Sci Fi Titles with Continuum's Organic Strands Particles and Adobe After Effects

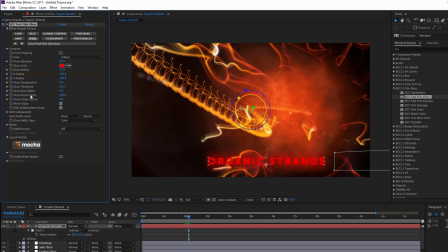I'm going to set a keyframe on my X radius and move forward a few frames. Bring it down a bit so that I can get these nice vertical lines. Then I'm going to move forward a bit and again bring the X radius back to 100.
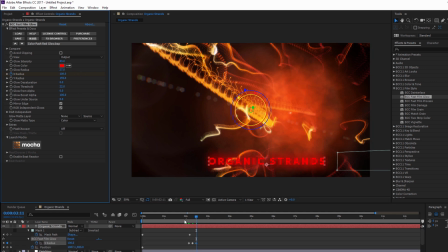By pressing U, I can bring up all of my layer keyframes, and then I can adjust my timing so that my text appears to pulse. To give it some added oomph, let's do the same animation, but this time for intensity. Feel free to play around this until you get something that works for you.
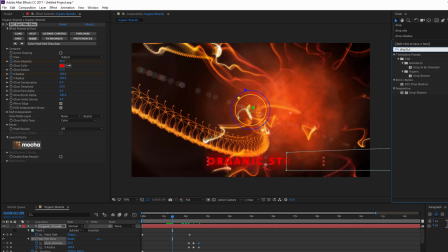Now when done, I'm just going to add BCC drop shadow to the text to give it a little bit of that extra definition, and there you go.
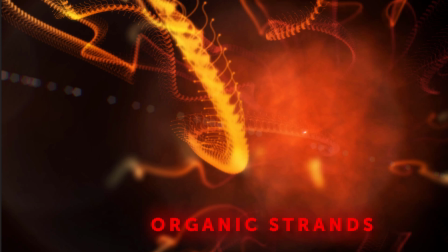One of the great things about a project like this is that once it's set up, it only takes a few minor changes to completely change the look and tone of the effect.
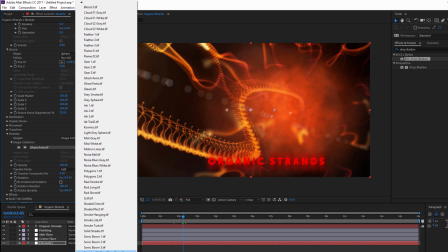For example, if I go back to my particles subgroup, I can quickly change both the color and image type.
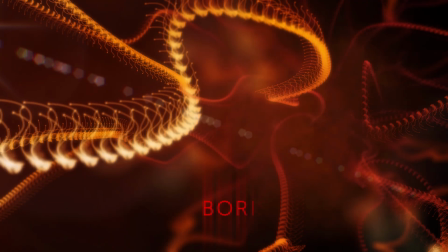With a few minor tweaks, I can go from this to this. And that's all there is to it.
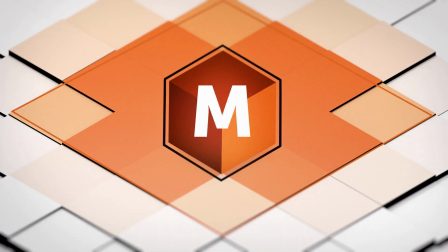I'm Vin Morreale with Boris Effects, and for more great tutorials, don't forget to check out the Boris Effects website.
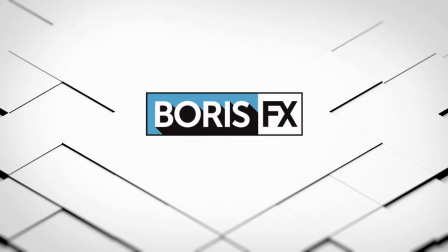Take care.